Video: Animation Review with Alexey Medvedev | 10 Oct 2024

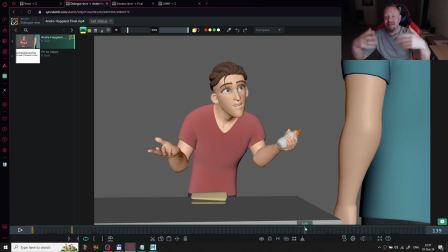I can see the subtext in his body mechanics, but I cannot see it in his facial expressions, because he is saying that he is happy.
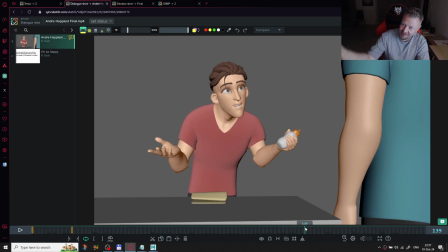But he isn't happy because those second guys trying to, you know, trying to do something with him and trying to participate in his life and,
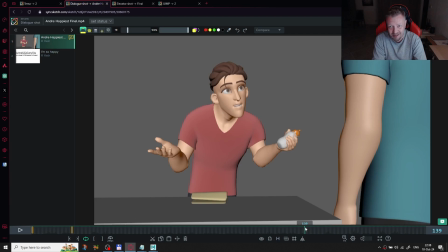you know, maybe direct him in wrong direction or something like this. During all this second part of the scene,
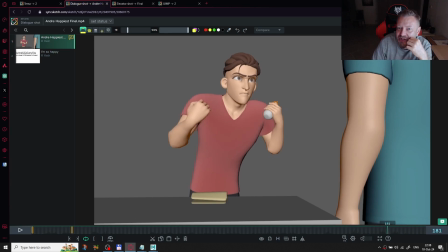I can see that his brows changing its position, but you know,
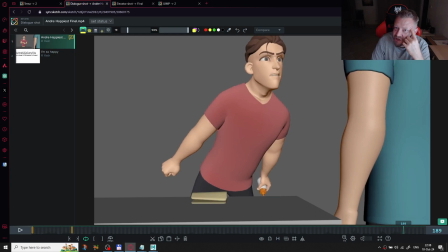he is so sweet, especially in this last pause. That's because of his eyes. So let's first get started from the very beginning.
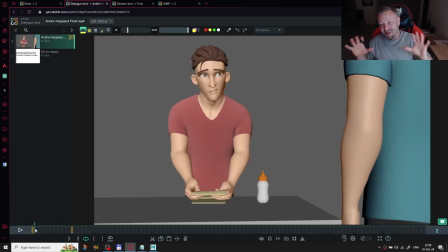So this is general things. The face. So we need to work more precisely with his facial expressions. It should works pretty clear, and also
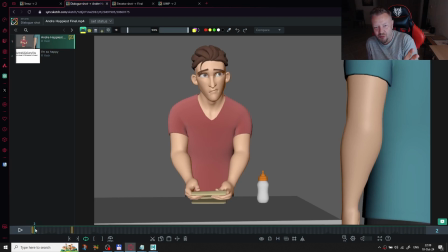we need to fix his weight shifts during his acting. I would recommend you to work on the very first pose, and we can even let me copy it.
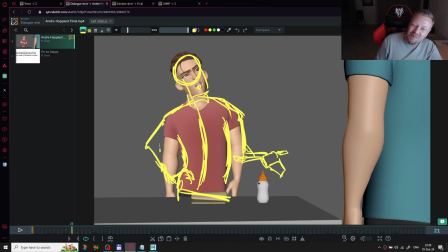I made a couple of notes. I think this pose is wouldn't works well here, so we just delete it,
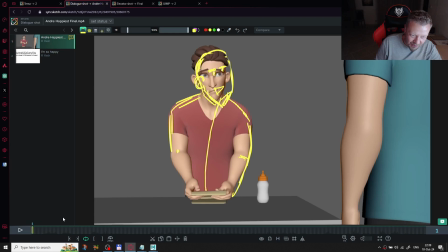and we will use this pose from the very beginning. So as you can see, I added some I broke the symmetry of his body.
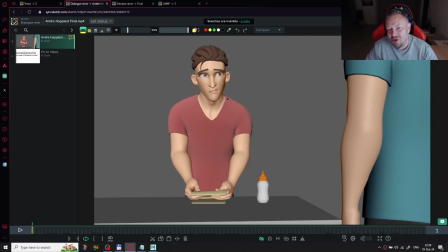I can see that you also try to break it up. I can see this shoulder
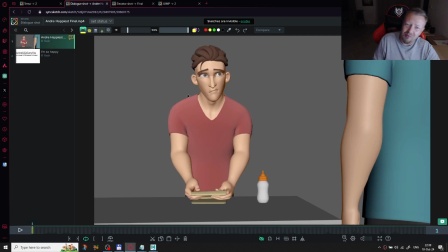bended more down than the left shoulder bended more down than right one, and also this different the wrists and hands have different position.
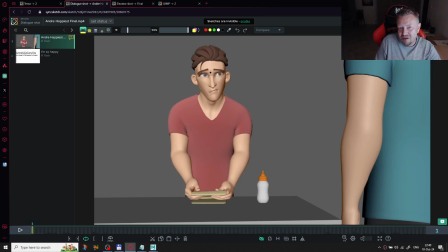And he's this, facial expressions also a little asymmetric. So it's not straight, completely straight, but there are a lot of, a lot of lines
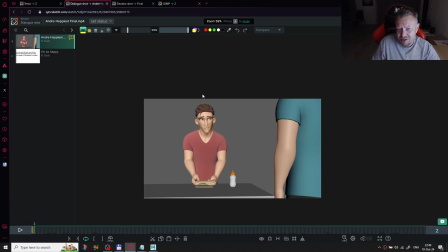during their position, through all of their position, which shows us that. So we, the audience and we always trying to fit
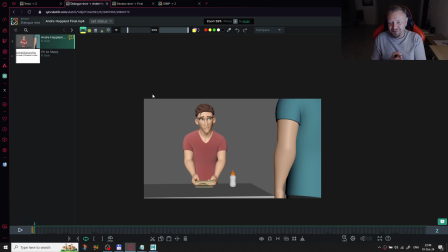fit the character to frame direction. And if we have some straight lines, some vertical or horizontal straight lines, It's catching our eyes all the time. And as I always saying,
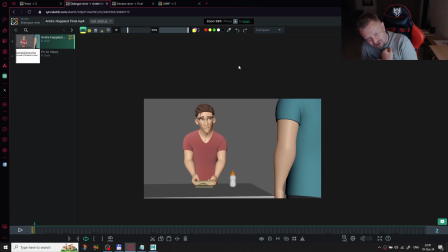the only difference between the professionals and the audience that the professionals can explain what is wrong with the scene and what is wrong with body mechanics, but the audience can feel that
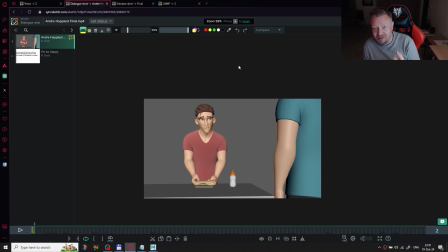in the same way that the professionals, but the audience couldn't explain that. This is the only thing which different between the audience in the theater and the professionals who creates the animation.